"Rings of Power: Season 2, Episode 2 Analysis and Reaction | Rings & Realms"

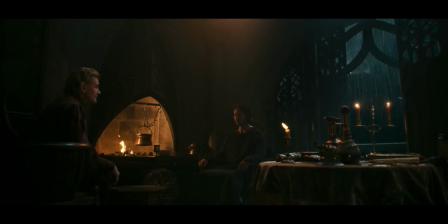2589s
Then there's a crash of thunder, the shutters open wide.
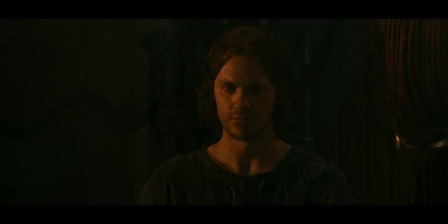2592s
These actions scream, "How dare you doubt me, let me show you my power," kind of vibe, and then he disappears.
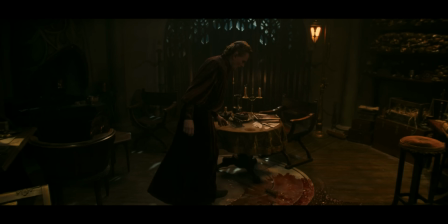2598s
Then the wine shatters, the liquid spills out, and we've pointed that out before. It's an important visual cue of transition.
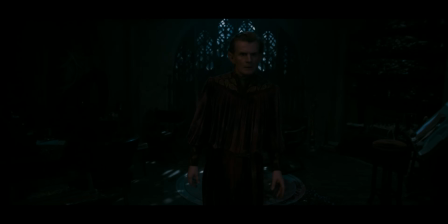2605s
It's like the visual grease for evil's wheels, akin to the goo or the spilled wine in the cart in episode 1.
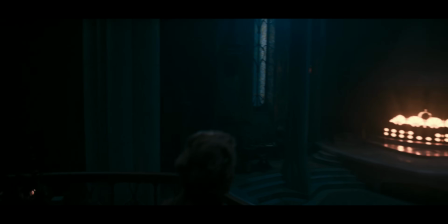2611s
The lights go out one at a time in quick succession, building tension with a spinning camera after this, placing us in a dizzying space.
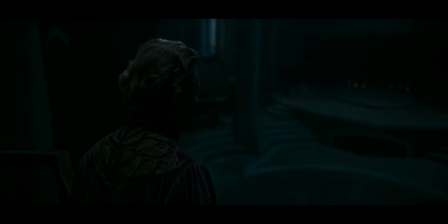2619s
We're asking what's going on? We're as discombobulated as Celebrimbor is at this point.
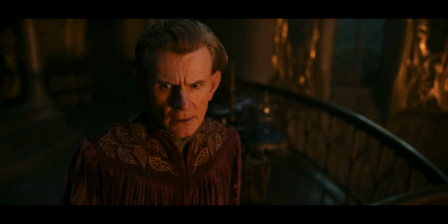2624s
Our singular source of light then goes out. The camera spins, and a disembodied voiceover begins.
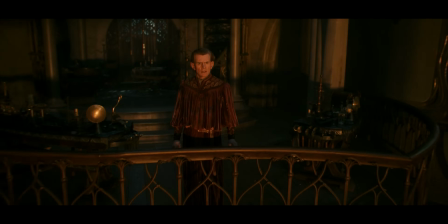2630s
Our source of light becomes Annatar from the forge fire.
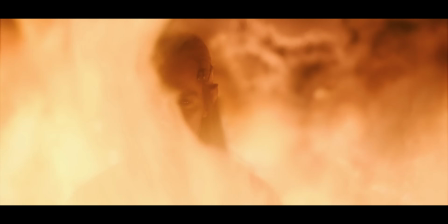2635s
It's just epically theatrical. We then have a holier-than-thou Annatar, although he hasn't said that name yet,
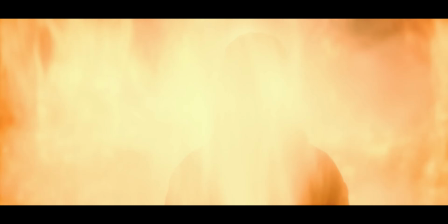2641s
presenting himself to Celebrimbor in a way that Celebrimbor could not deny this belief.
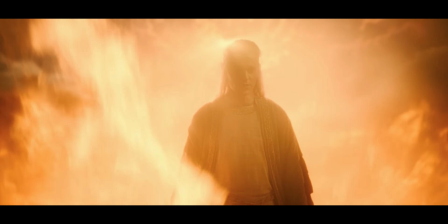2646s
He's haloed in light. He's surrounded by a bright, warm, golden glow, and obviously from Valinor.
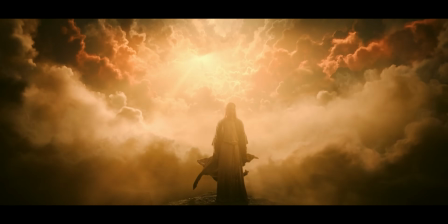2653s
The words he then speaks all paint Celebrimbor as the true savior. He is the artist who can save Middle-earth.
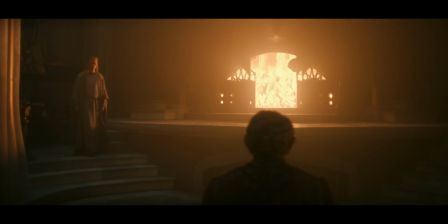2660s
Annatar is just the humble messenger. Celebrimbor bows to Annatar as he descends, so he's actually from on high and coming down to his level.
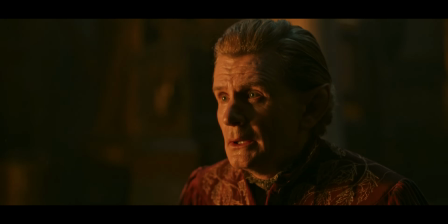2669s
He's clearly placing himself as holy and other visually, and manipulatively saying, "Oh no, don't bow.
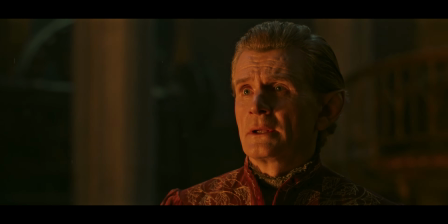2678s
I'm your partner, no more, no less. And that sets them as equals, which actually empowers Celebrimbor to rise and then ask his name.
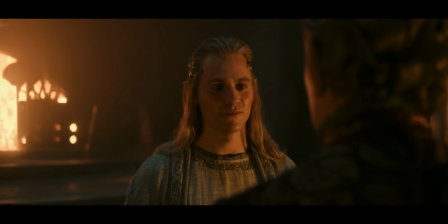2686s
They're the same level in the frame, taking up equal space, but it is entirely of Annatar's exact design.
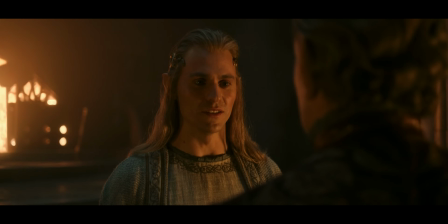2692s
And as he reveals himself as the Lord of Gifts, we hear a strong minor tone in the music,
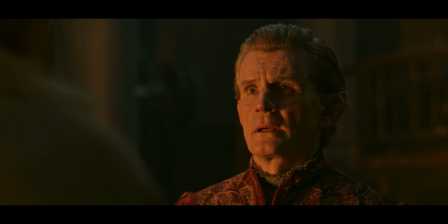2698s
and the camera is solely focused on Annatar, a signal that all is not as well as Celebrimbor believes. The shadow is one of the most pervasive images for evil, and Sauron's evil in particular, in Tolkien's stories. The shadow, or the shadow in the east, is sometimes used as an indirect way to refer to Sauron himself. He is the darkness that would spread and choke the light from the world. When the dawnless day comes to Gondor in the Lord of the Rings, the preternatural gloom that shrouds the earth is both a practical help to the creatures of darkness that march in Sauron's armies, and also a symbol of Sauron's own power reaching out like a black hand to enfold and crush the free peoples of Middle-earth. Season 2 of The Rings of Power has been billed by the Prime Video Marketing Division as the season in which darkness will rise. In Episode 2, we really see that being established across all of the plot lines. In Khazad-dûm, a fist of darkness is closing around the mountain as literal darkness pervades their halls. In Rhûn, the dark wizard is doing ritual blood sacrifices in a dark temple of ancient evil. In Lindon, even under the light of the newly restored tree, a shadow still lies on Galadriel's heart. In The Return of the King, when the shadow settles over Gondor, Gandalf and Pippin are looking out over the walls of Minas Tirith. It's the eve of the battle, and all preparations that can be made have been made. Gandalf uses a chess metaphor, saying that the board is set and the pieces are moving. The scene shows us Gandalf the White as he is revealed in the final stages of the story. He is Sauron's primary antagonist in the game of chess, standing next to Pippin, a pawn if ever there was one, as he reviews the layout of the chessboard, watching the black pieces make their big offensive move. In The Rings of Power, there is no Gandalf marshalling the white pieces as best he can in opposition to the shadow. At this stage of season 2, Sauron is the only player at the table, and every other character is just a piece on the board.